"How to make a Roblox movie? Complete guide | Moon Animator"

Now, this is the part where you will most likely click off the video.
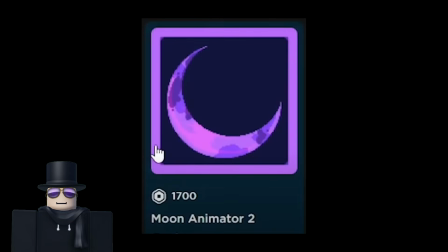[8:30]
Back when I was writing the script for this tutorial, Moon Animator only costs 1700 bobux. Which, I mean, it's a lot of money, but it's reasonable. But recently, Roblox decided to do a little bit of trolling, and make every single plugin cost real money. I mean, I can't even defend this. Now, if you got Moon Animator when it is free, you can simply update it for free and you will be able to use it.
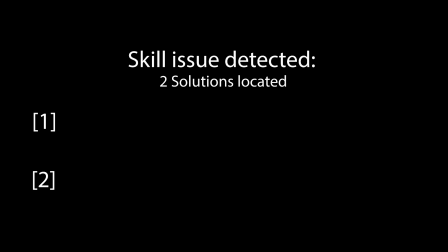[8:57]
If you don't have Moon Animator, you have two options. Option 1 is to use Blender.
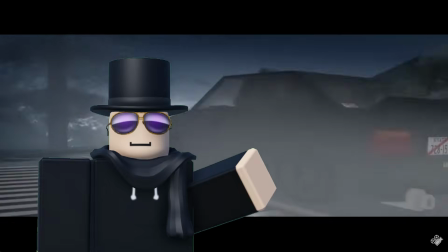[9:03]
However, if you choose this option, you will have to find someone else to walk your hand through it since I'm afraid to touch Blender.
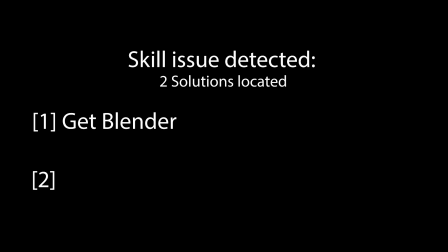[9:10]
And option 2? Piracy. Now, I don't encourage piracy and it's clearly wrong, but I sailed the seven seas. Do your own research and make your own decisions.
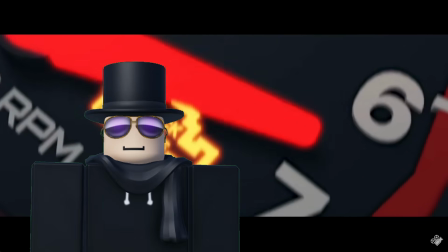[9:24]
Now, I won't be explaining how to animate in this video since I already made many videos about that.
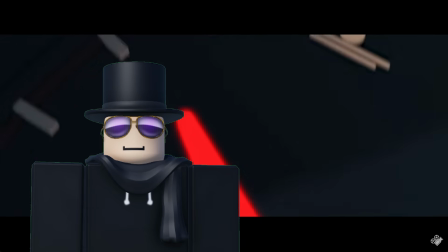[9:30]
Now, let's continue with the tutorial.
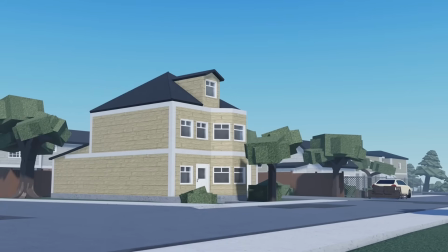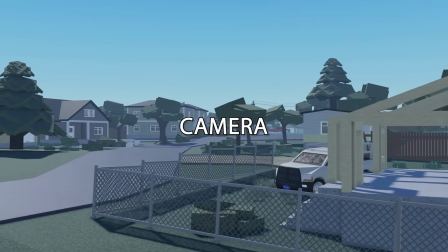[9:42]
Camera may just be the most important tool in your arsenal. Here are the basics.
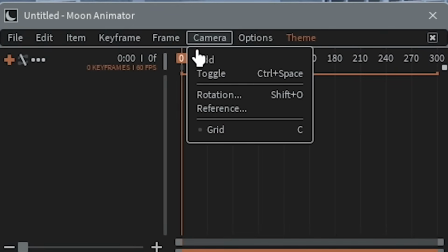[9:47]
If you're using Moon Animator, you can simply add the camera by going to the camera tab and pressing add.
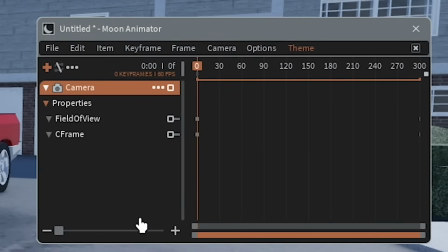[9:54]
Once you add the camera, you will see that it has options for FOV and C-frame.
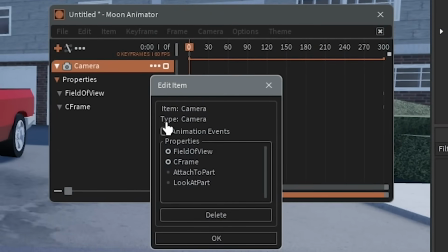[9:59]
If you click these three dots, you will see there are more options, but in this video we will only be talking about these two.
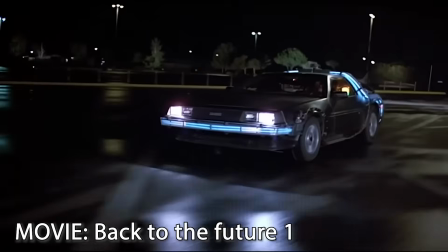[10:05]
First, if you look at any movie, you may have noticed that their FOV is lower than in something like a video game.
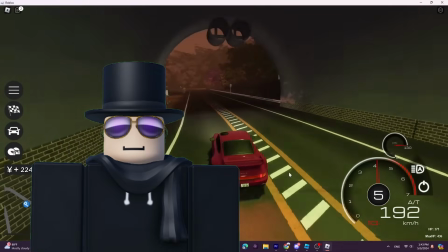[10:12]
I don't really know why it's done, but it makes it look cooler.
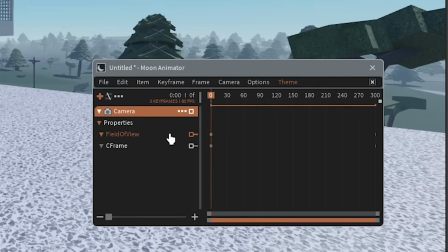[10:16]
You can create a custom FOV by double clicking on the field of view and that will create a keyframe.
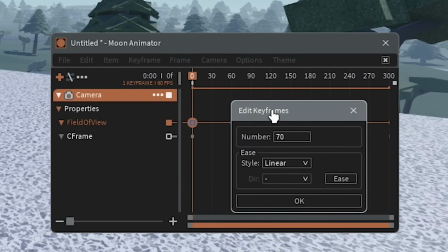[10:22]
Now if you double click on the screen frame it will open up this window. Here you're able to modify the field of view.
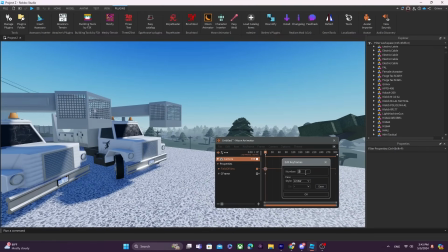[10:28]
Set it to something between 30 and 50. You can change the FOV depending on what scene you are making.
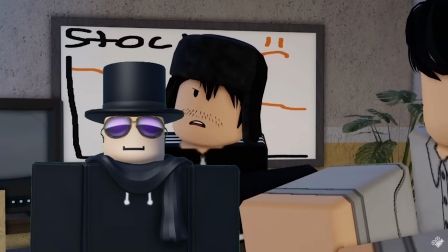[10:34]
For example if you're recording a scene at an office table you can keep your FOV at 30.
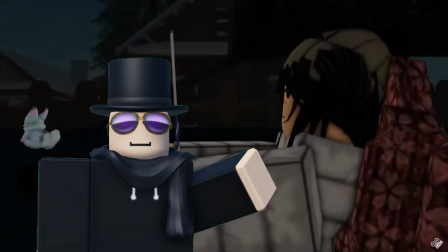[10:40]
However if you're filming something inside of a car you may want to go for a higher FOV since everything is so much closer together.
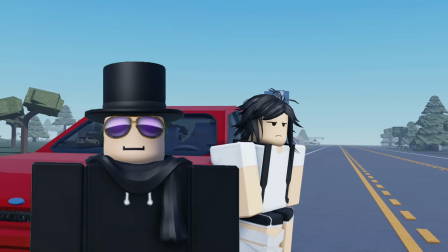[10:47]
Now on to camera movement. Most of the time, you may want to keep your camera stationary.
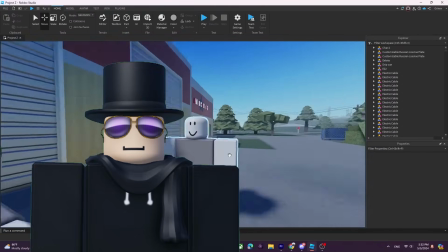[10:52]
For example, it would be really distracting if the camera kept moving when two characters are having a conversation.
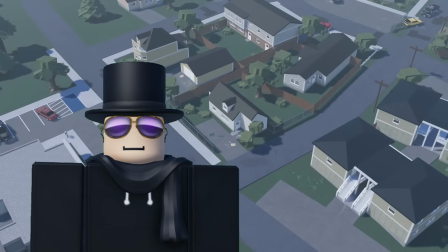[10:58]
However, you may want to add camera movement for something like an establishing shot or for example when a car is moving.
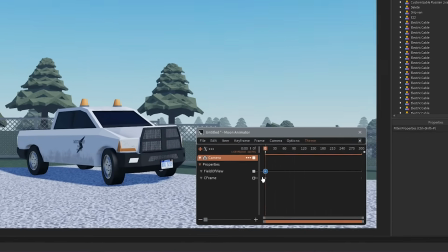[11:05]
Adding camera movement is extremely easy. Double click on the C-frame timeline and add a keyframe.
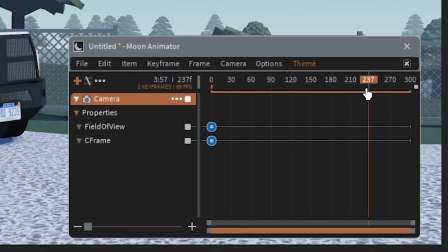[11:11]
Then move this line to the position where you want the camera to stop and then move your camera to a new position.
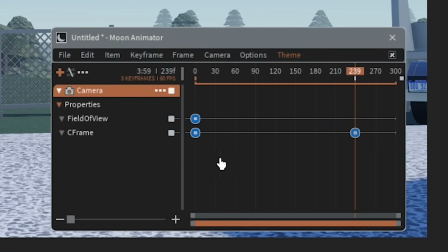[11:21]
After that, double click on C-frame to add a keyframe. The distance between these two keyframes will affect the speed at which the camera will move.
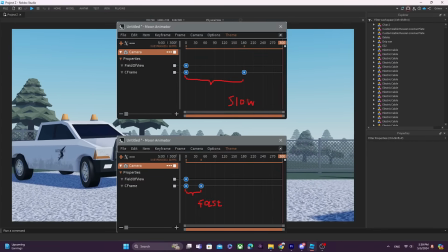[11:29]
The closer together they are, the faster the camera will move and vice versa.
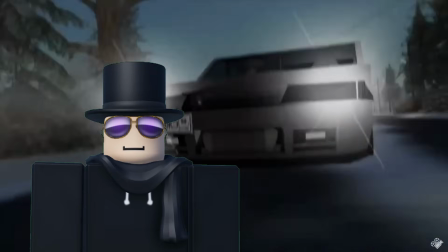[11:34]
One more thing I want to talk about in terms of camera is how the camera should be positioned when two characters are having a conversation.
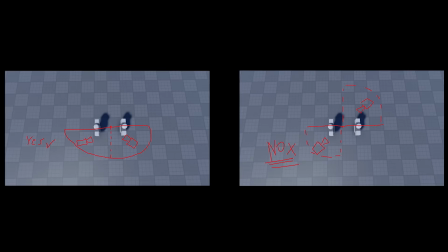[11:41]
When two characters are having a conversation, try keeping the camera to one side like in this example.
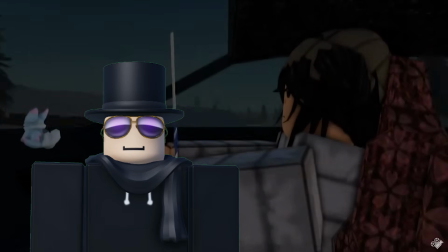[11:48]
This will make it easier for your viewer to follow. Next, recording your animation.
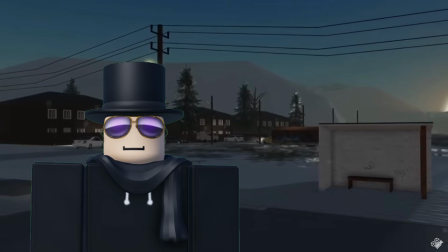[11:54]
Once you animate a scene, you will need to record it. Now first, you may probably want to get a recording software.
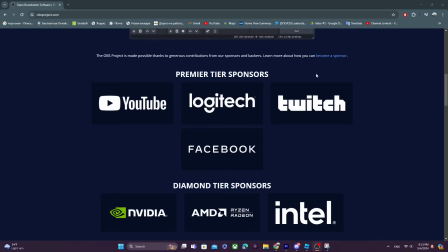[12:00]
I personally use OBS Studios. It's really easy to use and it's also free. Under this video, there will be a link to download OBS Studio. The download process is extremely simple, so I won't be walking you through that.
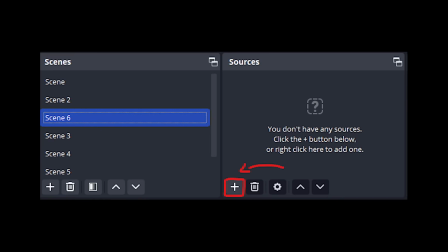[12:14]
After downloading OBS, you will want to create a scene in here. After creating a scene in the Source tab, you will want to add Game Capture.
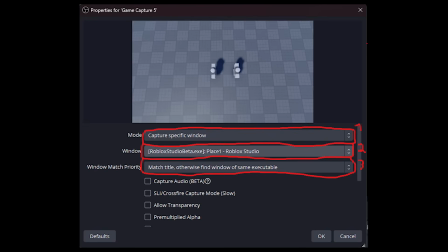[12:22]
Then set it to capture a specific window. Then select your Roblox window, and for the sake of convenience, set this to Match Title or otherwise find window of same type.